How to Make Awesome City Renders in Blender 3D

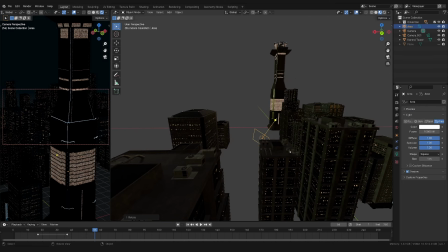8:14 I'm gonna show you my favorite methods for getting good looking city lights.
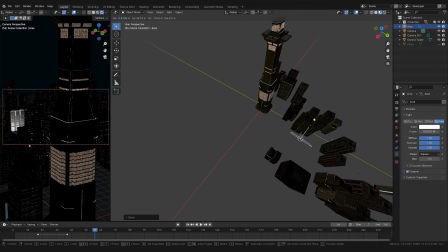8:19 First, I'm going to add the primary lights by placing these really large area lights throughout the city,
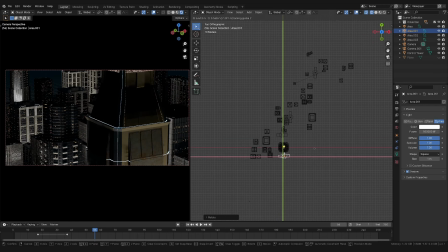8:24 the brightest ones going between the city blocks and around the main building.
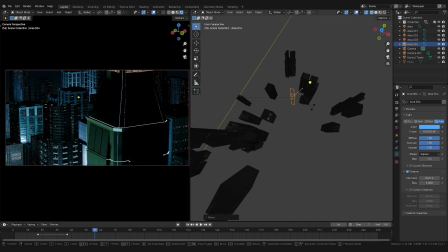8:30 Mixing in a couple of smaller area lights for a pop of color and implied activity throughout the other parts of the city.
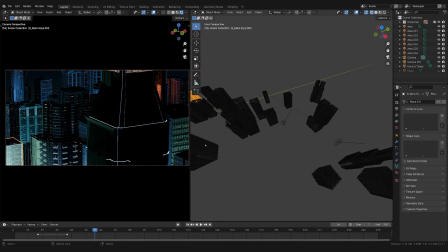8:37 At this stage, you can really get into the world building ideas too, like maybe certain lights represent certain districts, things like that.
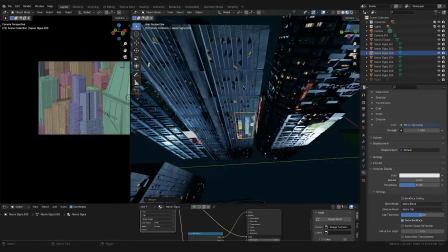8:45 Then I'm going to do a secondary lighting pass, which are things like window lights and large neon billboards and signs.
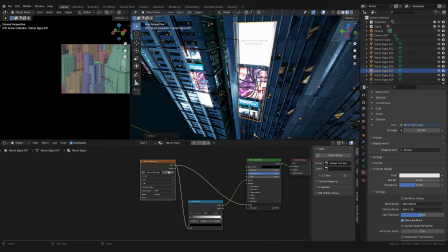8:53 This is a great time to look at reference, and you always should be looking at reference,
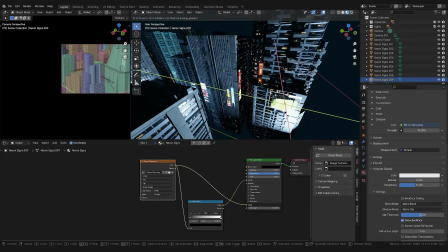8:57 because signs usually sit lower on buildings, so people who are driving or walking can be distracted by them.
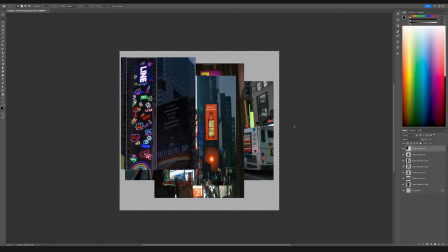9:04 So the way that I made this texture was actually by bringing a bunch of photos into Photoshop and cutting out the billboards like I wanted.
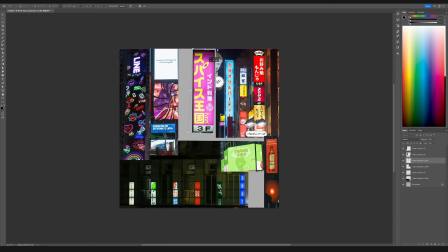9:11 I packed them in close together and then used generative fill to kind of fill in the negative space in between. Then I took that image, brought that in as an emissive plane,
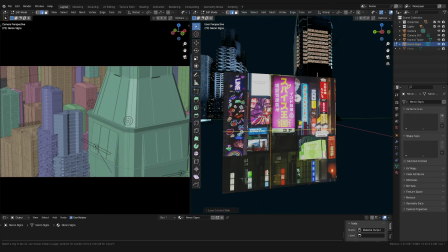9:21 and I used the lasso tool to cut out the billboards that I wanted and then separated them into their own objects.
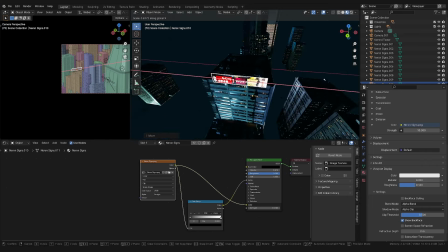9:28 If you want to, you can also put signs at the very top of a building, usually the tallest one in the group for better sight lines.
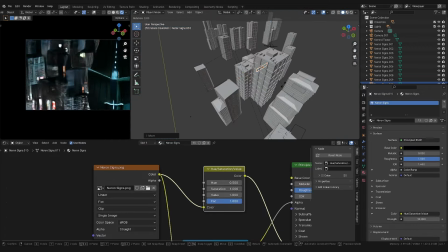9:35 And of course, if your city has flying cars, then you can really just put these signs anywhere at that point. And when you set up these materials,
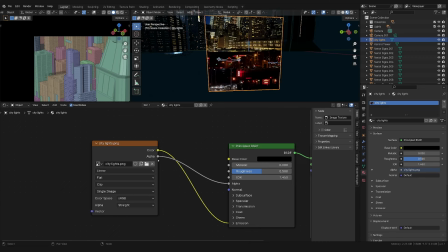9:43 you're going to want to make sure that you plug the color into the alpha, because then that will really make it look transparent.
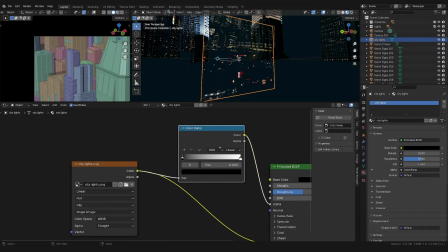9:48 And then you can use a color ramp to crush the values of the alpha to get a little bit more contrast.
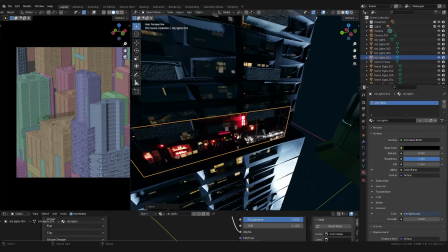9:53 This texture I made actually worked out really well for just busy nightlife lights that I can stick on top of rooftops
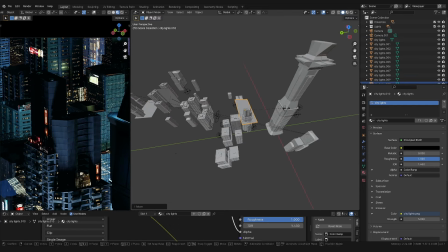10:00 and on ledges and really add more life to the city besides the neon billboards.
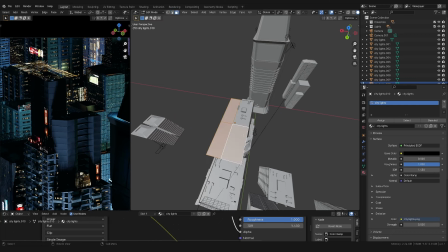10:06 You can think of it like photo bashing if you've ever done that.
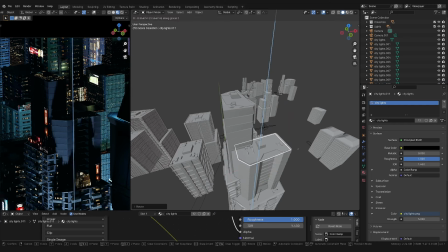10:09 It's a really easy and cheap way to get detail and imply detail, especially for backgrounds like this where it's not the focus.
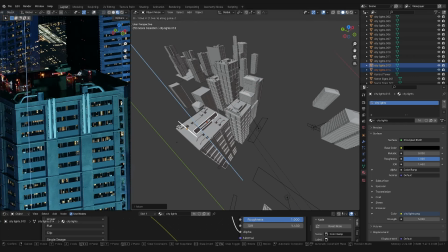10:16 It's a really easy way to fill out the scene without costing you a ton of render time and power.
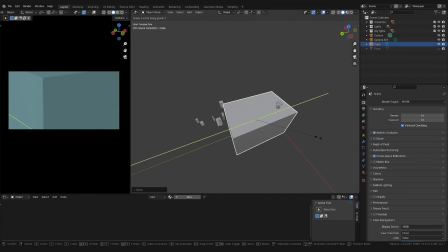10:21 Lastly, I'm going to add a low density volume over the whole city,
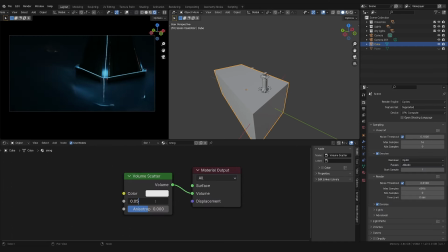10:26 which will make the lights softer and add a slight fog throughout the city.
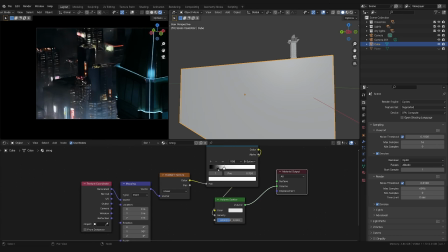10:33 More density will make it look very moody and dark like Blade Runner, but you also risk losing some of the detail and design of your buildings.
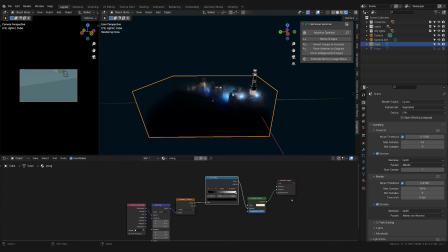10:43 And if you want to, you can copy the node setup I have for the volumetric fog here. I like using volume scatter, it's just a lot more simpler. I can mess with the anisotropy, I can mess with the color. That's really all I need, and the density. And the density is set up into a gradient texture that is linear.
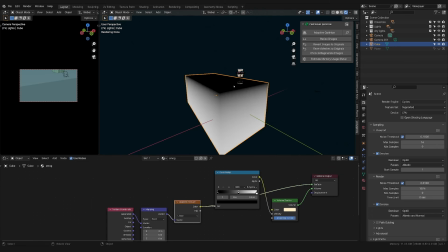10:59 So what that's doing is, yeah, you can see kind of it's darker up here. That means it's less dense here, and then it's more dense down here. And I really like having this control because I want to be able to kind of change where the density is and how is it dense at the top,
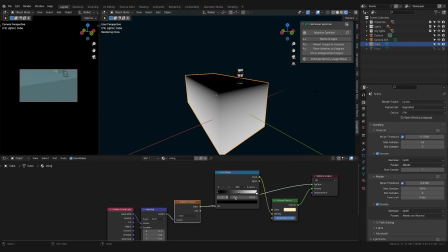11:14 or is there a gradual fading in of the thickness of the fog. So texture coordinate into mapping.
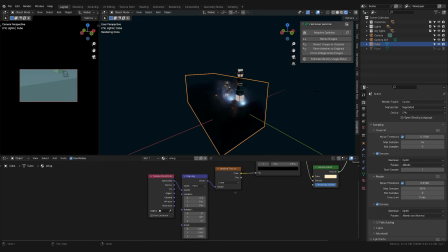11:19 Turn 90 degrees here, and it's just a linear texture coordinate, that's it.
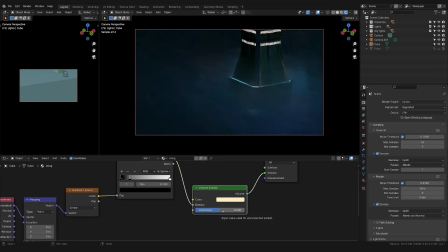11:23 For the anisotropy, at least I think that's how you pronounce it, the way it works is that the higher the value is, the more the volumetrics are kind of localized around the light sources. So you can see I have a light here and it's really pointing it out. It's nice because it gives it a bit of a bloom as well. So you can go for that if you like it.
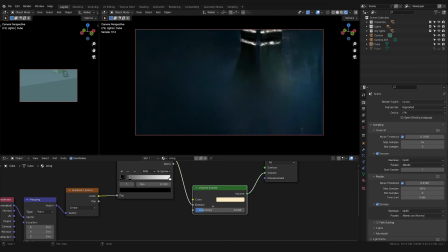11:43 The opposite side is if it's a lot lower or less than zero, it will kind of wash out all of the lights and make it really soft. So you can play around with it and find what works for you.
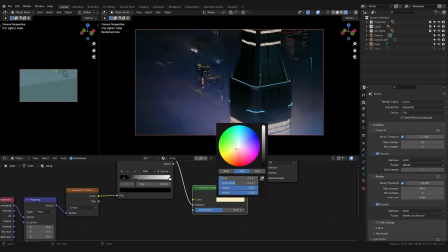11:55 And lastly, for the color of the volume, that works a little bit different than you would expect. You can see here, if I make it orange, it makes the volume actually blue. And I think what that's doing is it's absorbing that color. So when you select the color, you're basically telling it what color you don't want to be there, and then it will make it the opposite color.
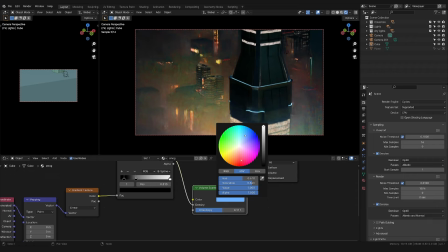12:14 I use this orange volume color, which actually is blue,
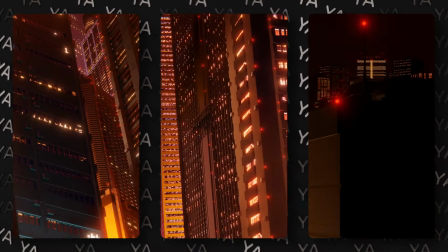12:18 for a lot of my Akira renders, and that's why they look really orange and bright.